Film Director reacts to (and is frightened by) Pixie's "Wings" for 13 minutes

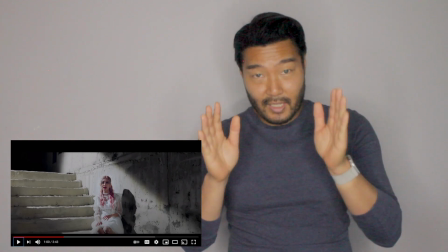(4:05)
Instead of doing all the strobes, they suddenly just stayed on a shot for a second, which is a really nice change.
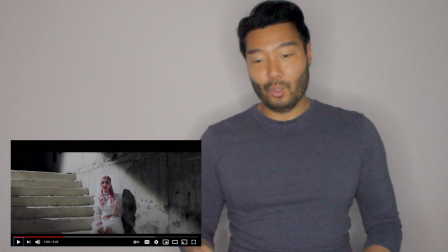(4:10)
It gives me a second to breathe before the chorus hits, which is probably going to be a lot harder.
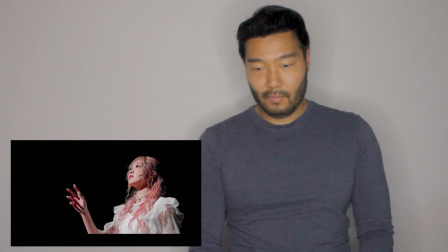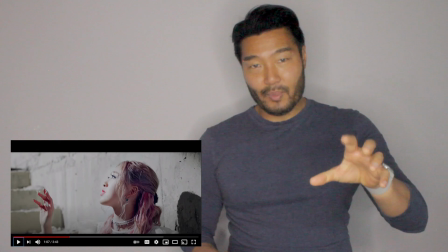(4:22)
Nice, because, you know, again, there are not all the strobes going. We actually get a chance to look at her, so we kind of connect a little bit more.
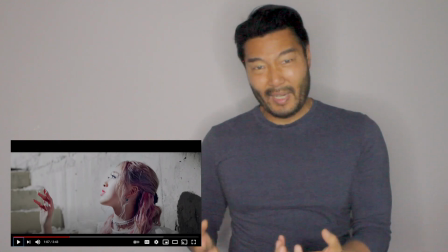(4:28)
It's that kind of more intimate moment.
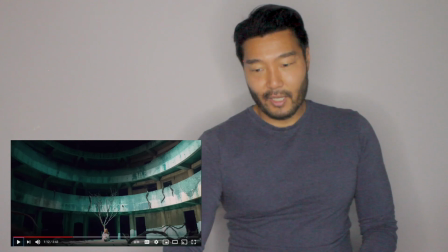(4:35)
This is a great location. Is that real? Wow.
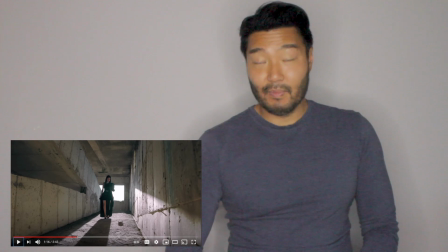(4:43)
Another real location. If you know me, I'm a real big fan of real locations.
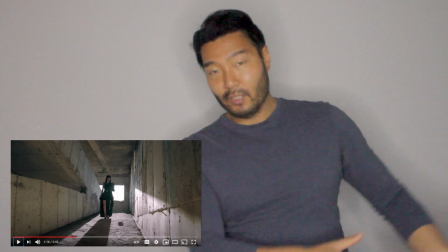(4:48)
So why would you use a real location over a set?
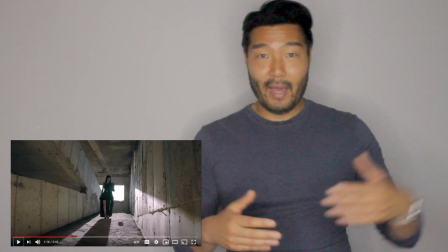(4:52)
Sets are very controllable, meaning it doesn't matter if it's snowing or raining or it's day or night outside.
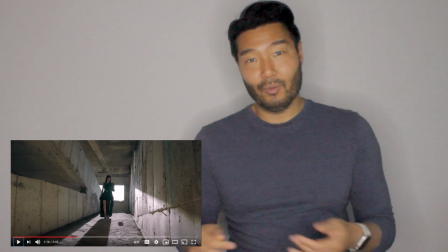(4:57)
It's always the same. It's a very controlled environment, so you can go anytime, shoot for 48 hours straight.
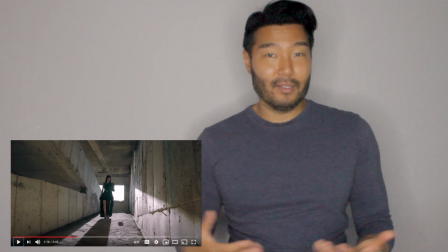(5:03)
It doesn't really matter. It doesn't really change anything.
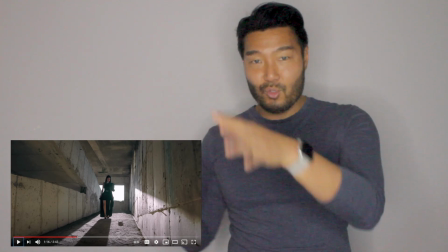(5:05)
Plus, sets give you the opportunity to do all that cool lighting, those cool effects, all the strobes, all that crazy kind of like really clammy fashion,
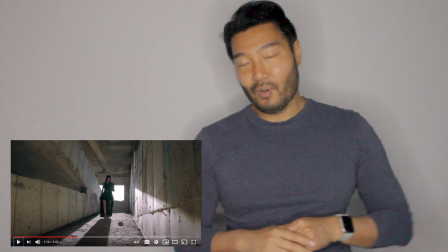(5:15)
glitzy, cool effect stuff. When you go to a real location, it's very hard to get those things because one, you have to bring stuff there and you'll never quite get the same
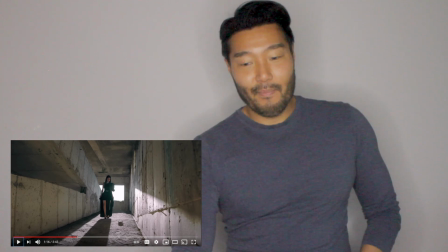(5:25)
control as you would normally. But you have amazing real sets and real natural light.
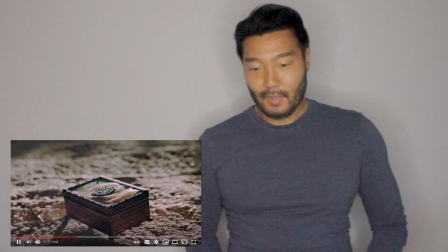(5:36)
Yeah. Much more cinematic.
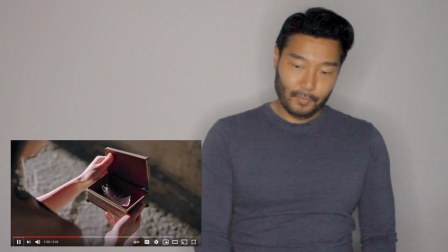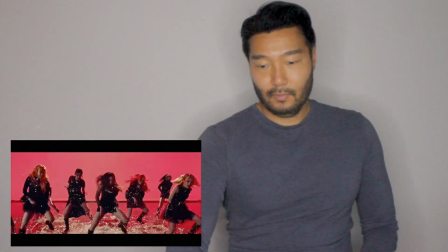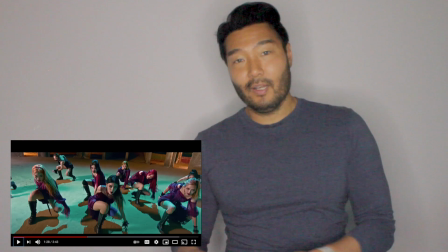(5:52)
Great. So they created the next texture. They didn't dance at all until the chorus.
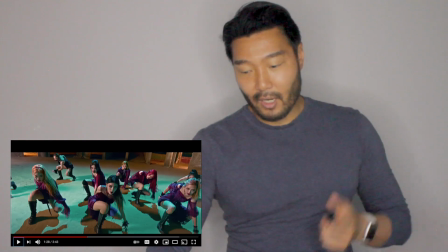(5:59)
So when the chorus came in, hit really hard. That was super good. I also want to talk about something else.
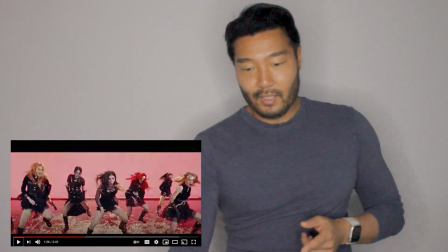(6:06)
So what I want to mention is I want to mention this water here.
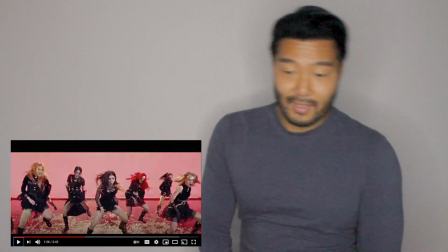(6:10)
So you see actually in a lot of K-pop videos is they actually use a lot of water and they dance in water.
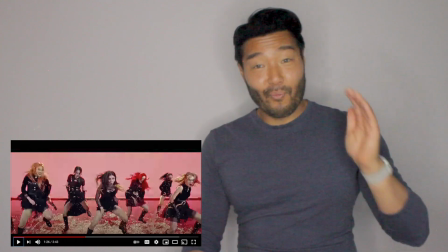(6:15)
That is freaking amazing.
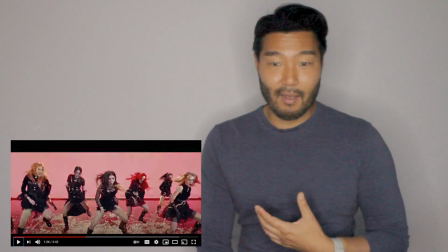(6:17)
So as somebody who has done a lot of live theater and also a lot of live dance myself, people in the States, if you're in the States and you're watching this and you're a dancer,
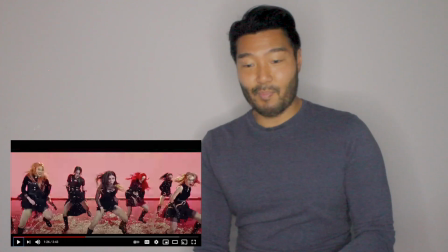(6:26)
you can back me up on this, is typically speaking, everything is about safety.
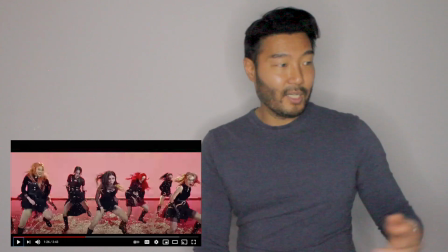(6:30)
Even on stages, which people might be slippery, on the side there's usually boxes of violin rosin,
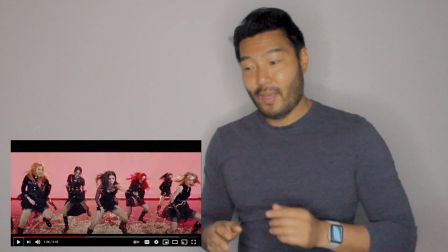(6:36)
which is crushed up, that you put on your shoes so that you don't slip and fall just on a slippery,
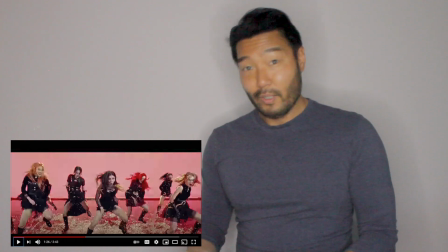(6:42)
like hard wood floor on a stage. And so the chances of people dancing around in water are going to be very, very small because, let's face it, a lot of dancers are very diva-y and dramatic.
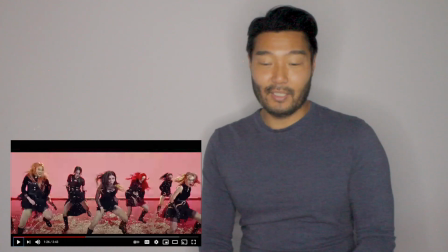(6:56)
And so what happens is they probably would not want to, or they would be afraid to, or they would say it's not in their contract here in the US.
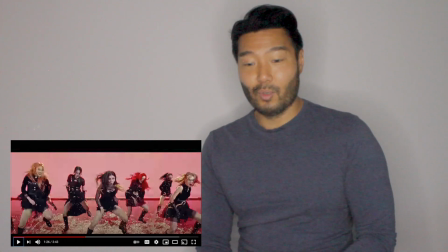(7:03)
So when you see something like this in other countries where they just go for it and they don't care, it's pretty cool.
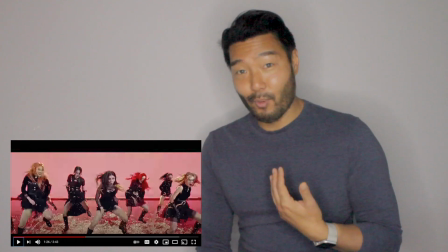(7:09)
I'm not bagging on US performers at all because I am one or was one. I'm just saying that I know
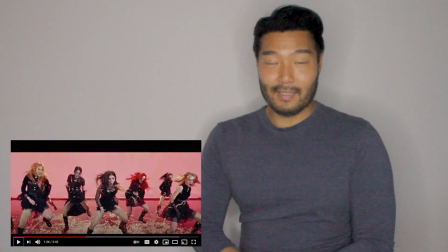(7:16)
people's conditions in terms of like safety and dancing and all that stuff is really paramount in most people's minds.
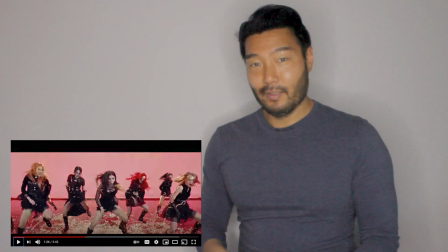(7:22)
I don't think this would ever happen in the States, or very rarely, and then you would have trouble finding really people who would want to go full out in water.
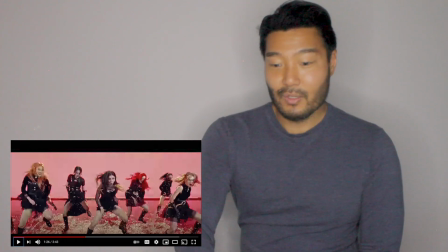(7:33)
I think it'd be very difficult. Super cool. I'm glad they did it.
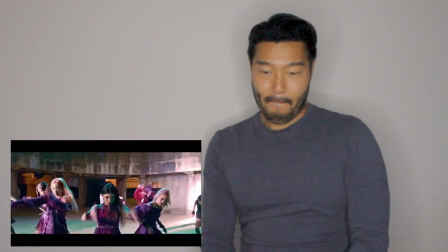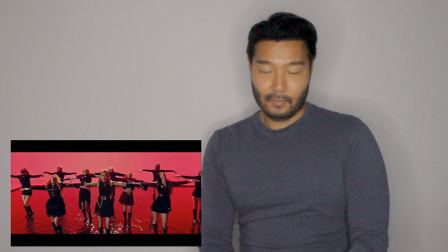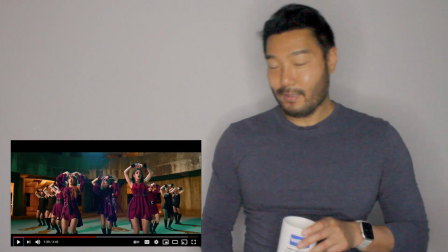(7:50)
Yeah, I did not expect this from a group called Pixie. Shocking. Shocking.
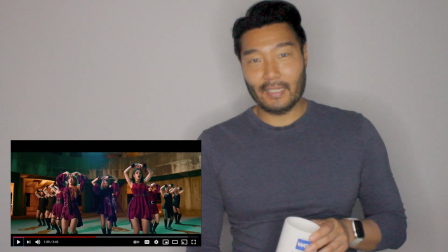(7:55)
It's like if you get like cotton candy and it's made out of nails.
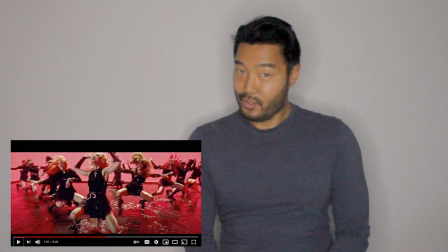(8:11)
Did you guys see the fast shutter speed in this particular part in the red with the red water?
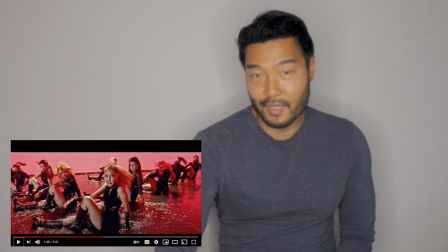(8:20)
Did you see the fast shutter speed?
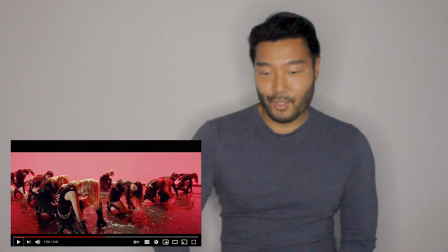(8:24)
I explained that in one of my videos. If you haven't actually, don't know what I'm talking about, I can't think. I'm trying to remember which one it is. Put it below.
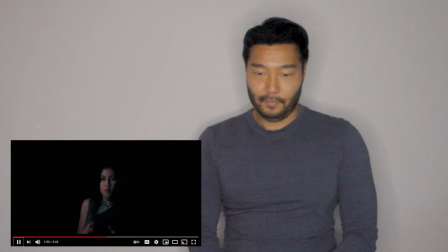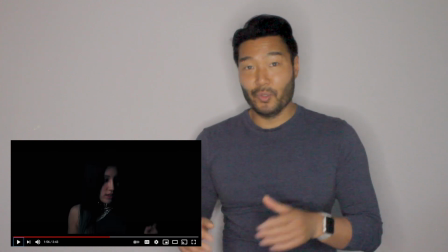(8:38)
So now we're back to what it is sort of in the beginning, which is individuals, they're not dancing, but we're keeping the energy up with the strobes.
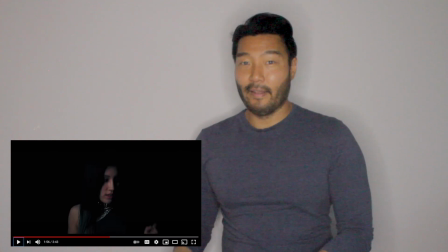(8:44)
I'm assuming they're probably not going to dance again until the chorus.
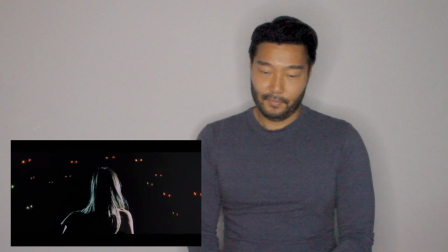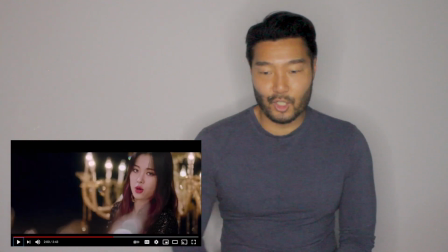(9:00)
So this is the same set that this girl had before in the chandeliers. They're creating more energy though by they're doing faster cuts with this.
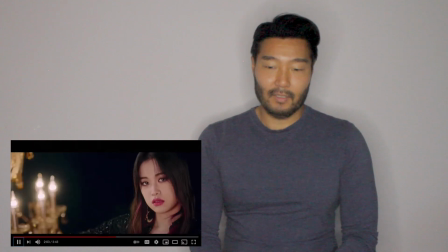(9:10)
Cut.
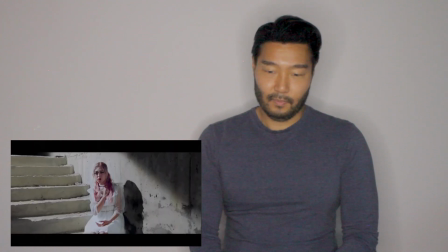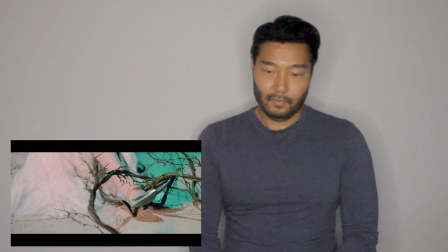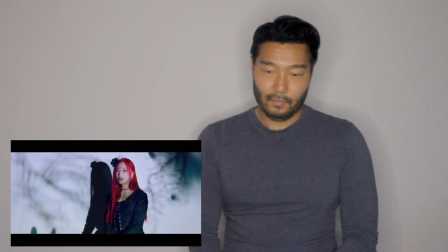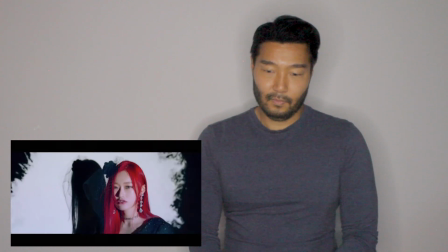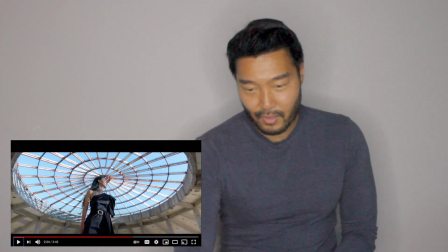(9:31)
Man, that place is so nice. Where is that? I need to go there.
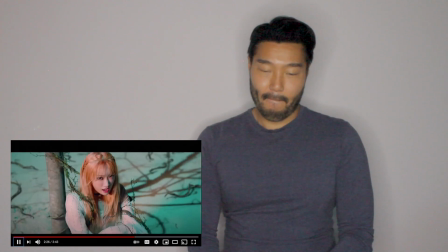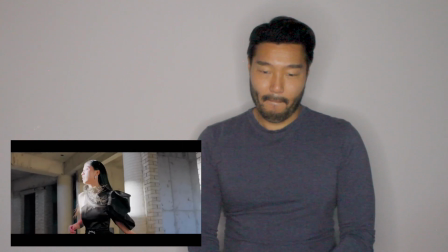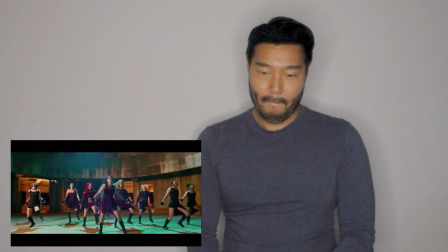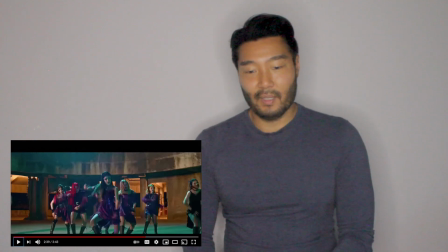(9:50)
Yeah, so they save the dancing for the chorus.
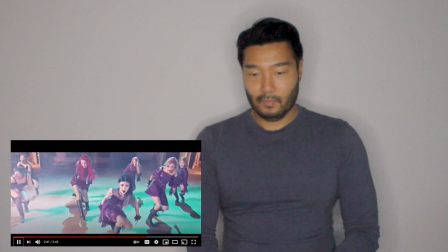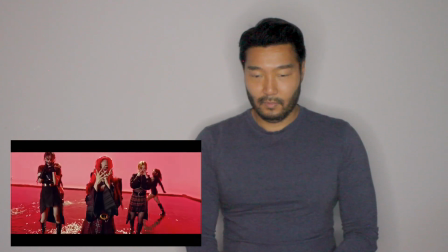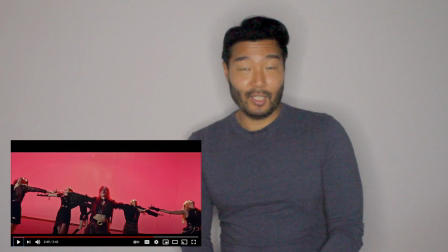(10:02)
Can I just tell you guys that the chorus is very catchy? I really like it. There's a couple things I really like about the music.
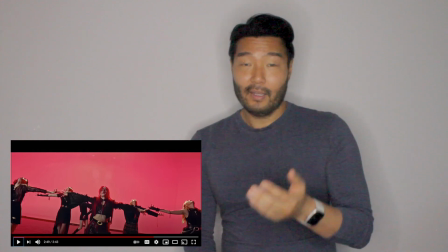(10:08)
One is that it really goes through a variety of different types of just dips, peaks, and valleys.
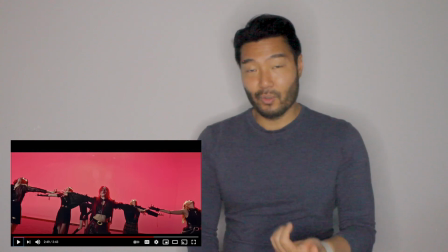(10:16)
Secondly, is the chorus is very catchy. A lot of K-pop music nowadays is just a shouted word and, you know, some drum beats, but this actually has a bit of a melody to it.
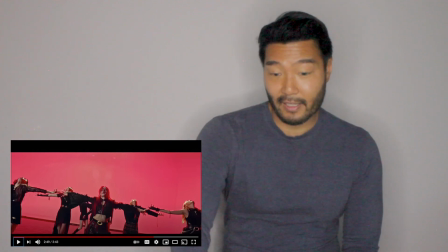(10:26)
I like it. Good job.
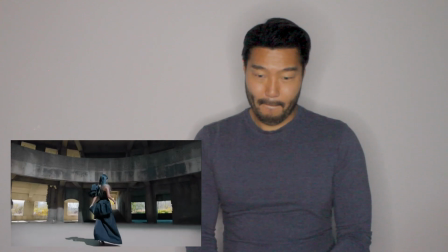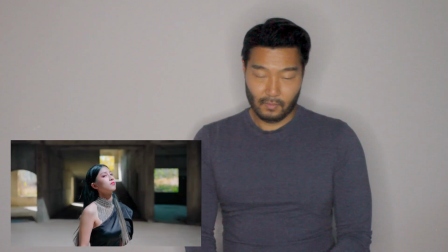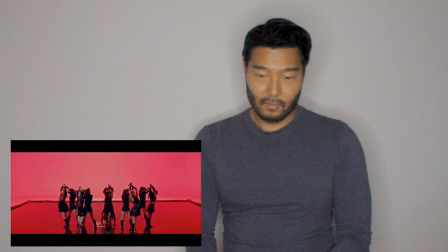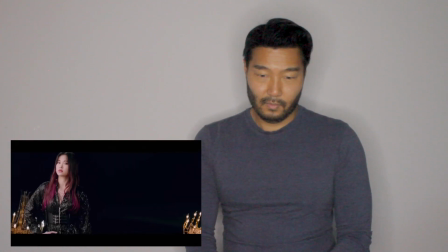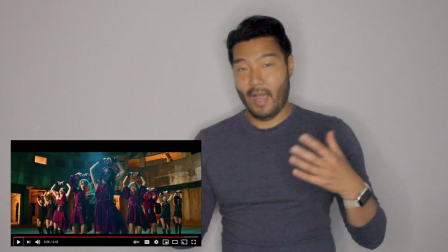(11:04)
So now they're bringing everything together and they're adding some more special effects to things.
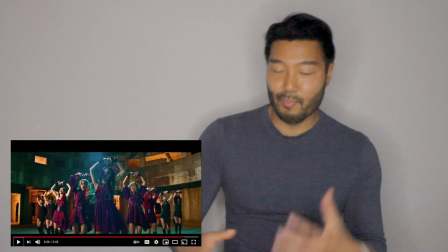(11:09)
So it's kind of just building up towards the end.
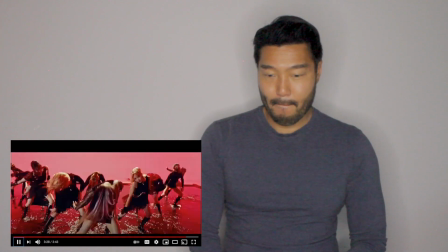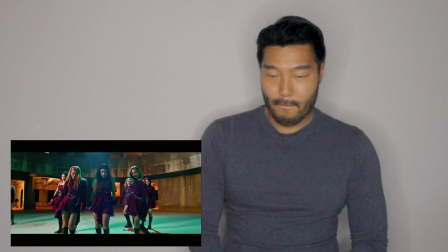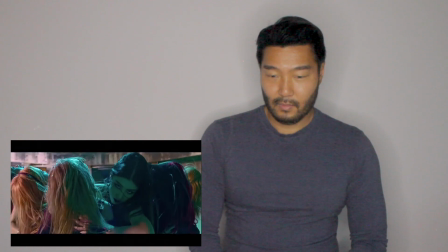Yes, that was frightening. Okay, let's talk about it. Okay, so Pixie Wings. So the editor did a really good job in terms of, and the director, and they're thinking in terms of hitting the chorus hard with the dancing. So everything else is not going to be dancing. We're going to hit the chorus hard with dancing. So basically the way that the sections go is verse, it's individuals just singing creepy locations with strobes on them to keep the energy high. A pre-chorus where it's sort of more ethereal melodic.
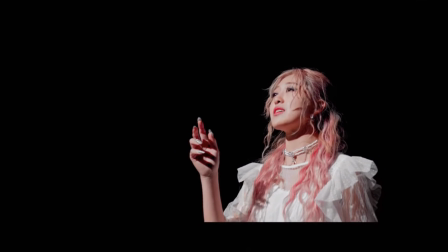(11:57)
They stop the strobes, we kind of stay with them in sort of these beautiful locations and kind of soar with them a little bit,
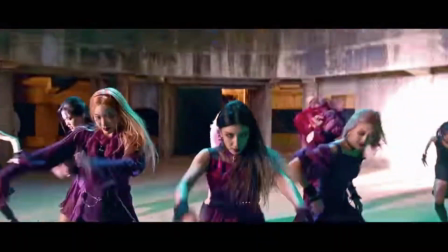(12:03)
and then hit hard in the chorus with these sets. They're actually doing the dancing. So that's a good way to progress, and then sprinkle in that a little CG here and there towards the end to kind of have progression of things.